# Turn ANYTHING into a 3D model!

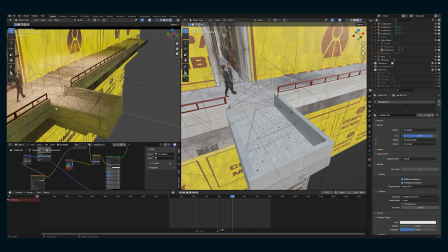(4:03)
So if this were all one structure, there would be kind of repeated visual elements, and this red railing is what it is in this film.
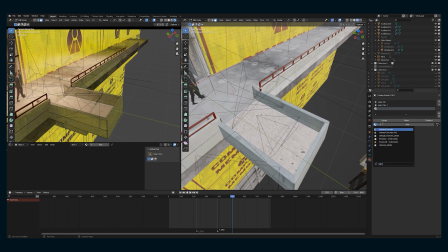(4:11)
Whatever that visual element is in your world that you're building,
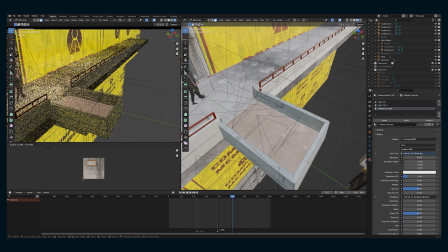(4:15)
be sure to add those little details back throughout your scenes just to give it some visual consistency.
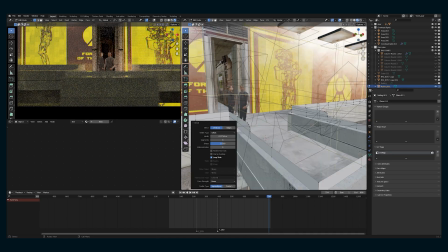(4:21)
Make your railing using a solid, do the loop cuts that you want to do, select everything and delete everything but the edges.
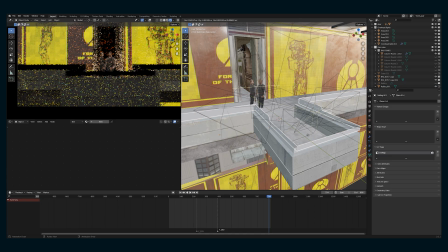(4:29)
And then you can convert just those edges into curves by right-clicking,
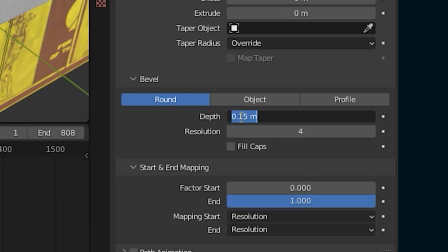(4:34)
and then you can add some depth to that curve, and that's gonna give you the cylinder.
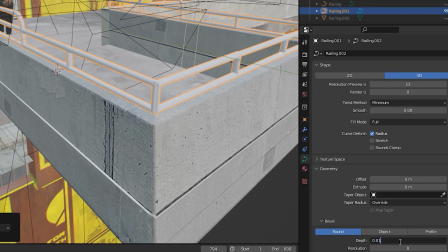(4:41)
So everywhere you had an edge in your solid becomes a railing.
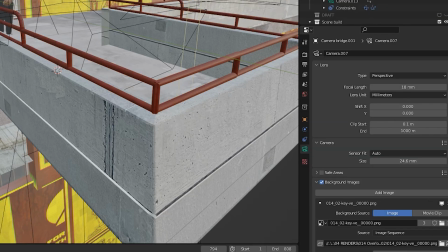(4:45)
And now we have this kind of custom railing shape that fits to our geometry and I think looks nice within the scene.
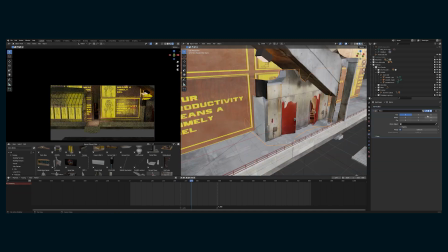(4:54)
I tend to do a lot of trial and error when I'm building 3D environments like this.
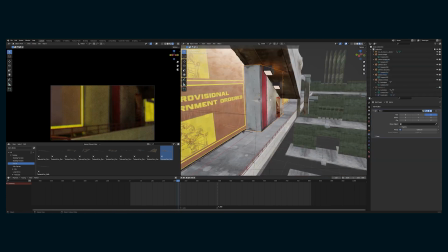(4:59)
I use all of the 3D scans and assets that I have for the project, also additional elements here and there.
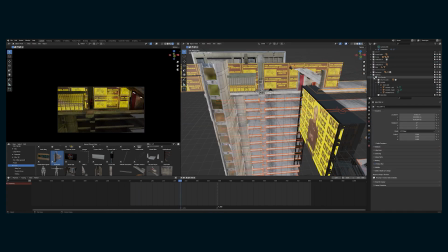(5:05)
But one thing that's important, and for this scene, it's all green screen, is to set up cameras of all of your coverage for the scene,
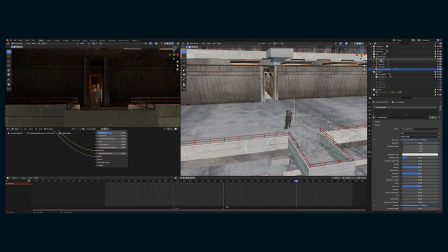(5:13)
because the most important elements of the scene are what's in camera.
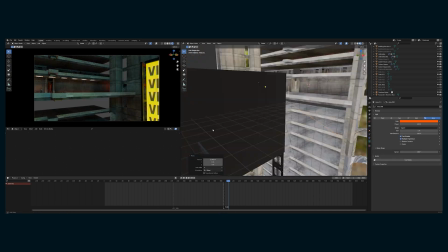(5:17)
So you could spend hours and hours detailing all of these elements of your 3D environment, but it might not end up being in the shot.
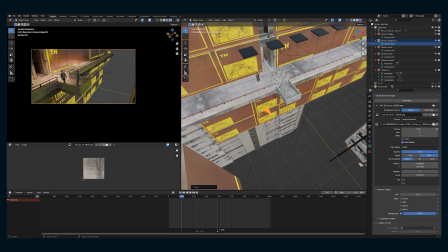(5:25)
So knowing where your cameras are, what your coverage is,
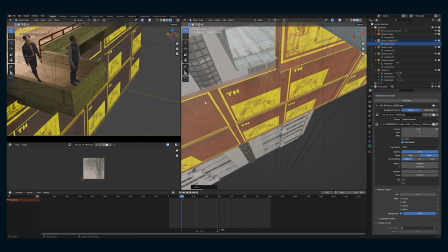(5:28)
it's kind of actually the same principle as shooting anything live action, which is that you only need to art what's in camera.
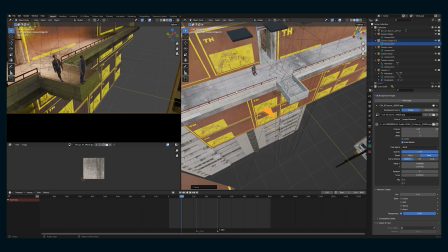(5:37)
And the same goes here. And especially if you know your depth of field is going to be shallow. So this was,
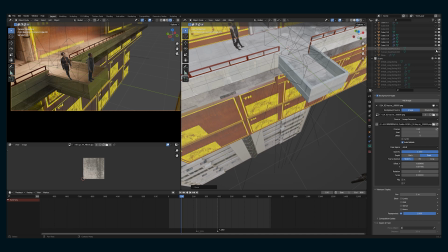(5:42)
you know, fairly close up on these two actors and the background's going to be a little bit blurry.
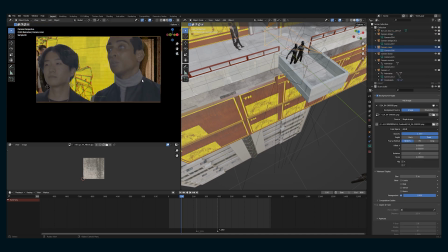(5:47)
That's a little more forgiving for whatever is in that background.
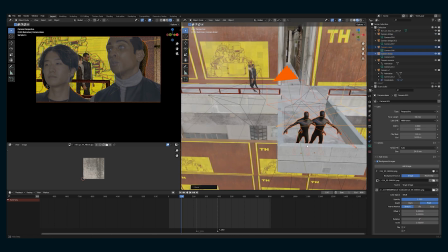(5:52)
And I do that by, I have a camera report that has what lens was on each angle. And then I use a PNG image, just one transparent image of each shot, and set it to the background for that camera.
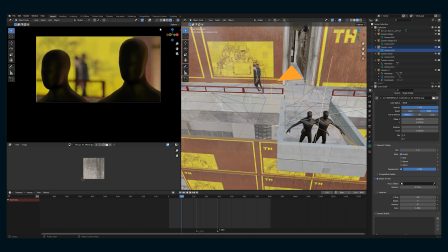(6:05)
The other thing that I'll do is I'll take a 3D model of a person and put them where these actors would be in real life and
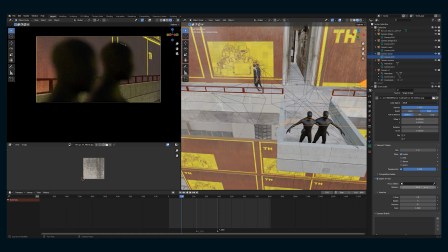(6:13)
sort of line everything up so that that camera is in a position where I'm looking at this 3D model of two people and it's more or less
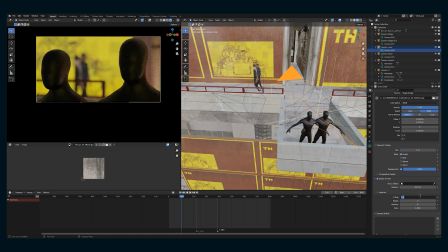(6:20)
the same. You can adjust anything you need, of course, but as a general reference point, starting point, that's what I tend to do.
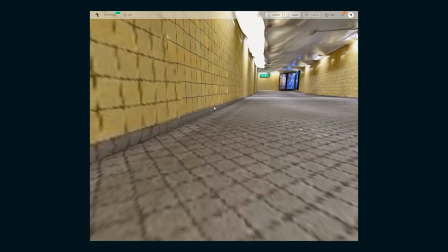(6:28)
The other way you can create a 3D model is using something like Polycam.
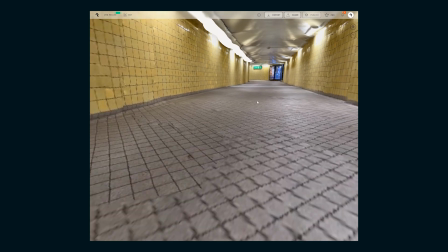(6:33)
And Polycam now has the cool feature where you can upload images from the desktop portal.
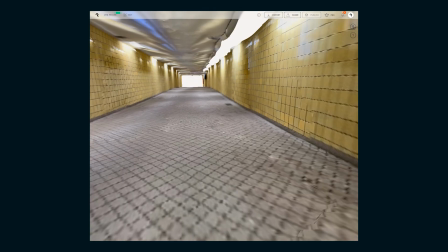(6:39)
You don't have to use just the app. And so here's a video I took of this building in New York City.
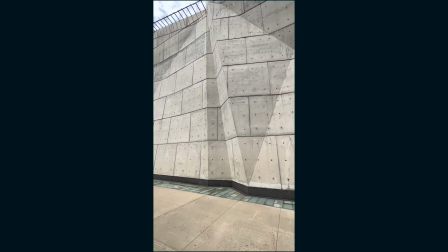(6:44)
I really liked that it had this concrete brutalist architecture,
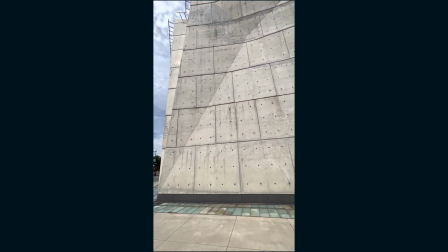(6:48)
but it felt like a 3D model to me in real life, where it was like, oh, something happened with your mesh there.
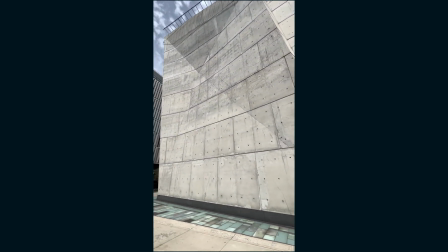(6:56)
So I took a video walking around it.
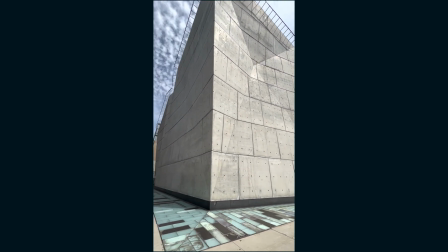(6:59)
I brought that into an edit software and just time ramped it, because you can only upload 250 images to Polycam.
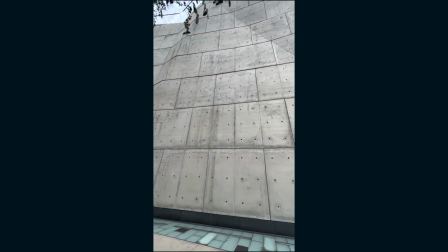(7:08)
So I made it so it was 250 images long,
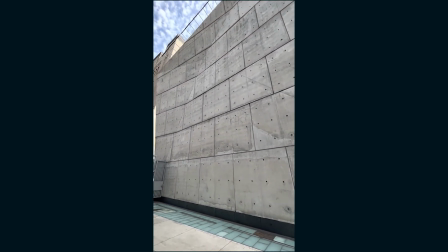(7:12)
rendered out an image sequence, uploaded that to Polycam, and then downloaded that model.
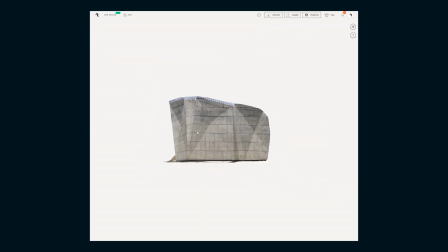(7:17)
You of course can download this on my Patreon as well. This is the final shot.
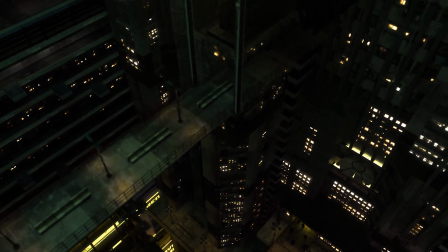(7:22)
It's this big long shot that kind of starts looking lower in this tower,
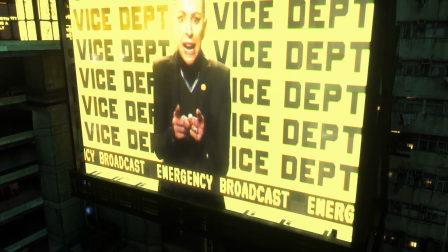(7:27)
moving up past this sign, and then seeing the two actors there.
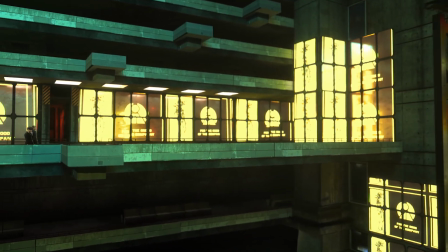(7:31)
But yeah, it's pretty cool to be able to look out at the world and see something,
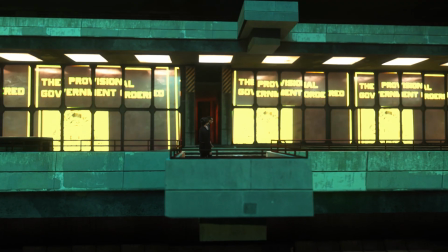(7:36)
take pictures of it or video of it, and then end up with a 3D model that you can bring into your film projects.
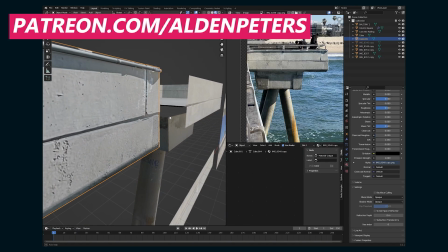(7:43)
And hopefully this is helpful. If you want these assets, they're on my Patreon, and there are gonna be more 3D scans on the way.
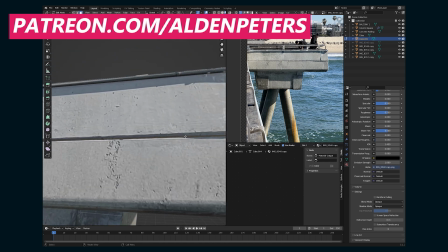(7:51)
The more people that are interested, the more time I can spend providing that stuff for you.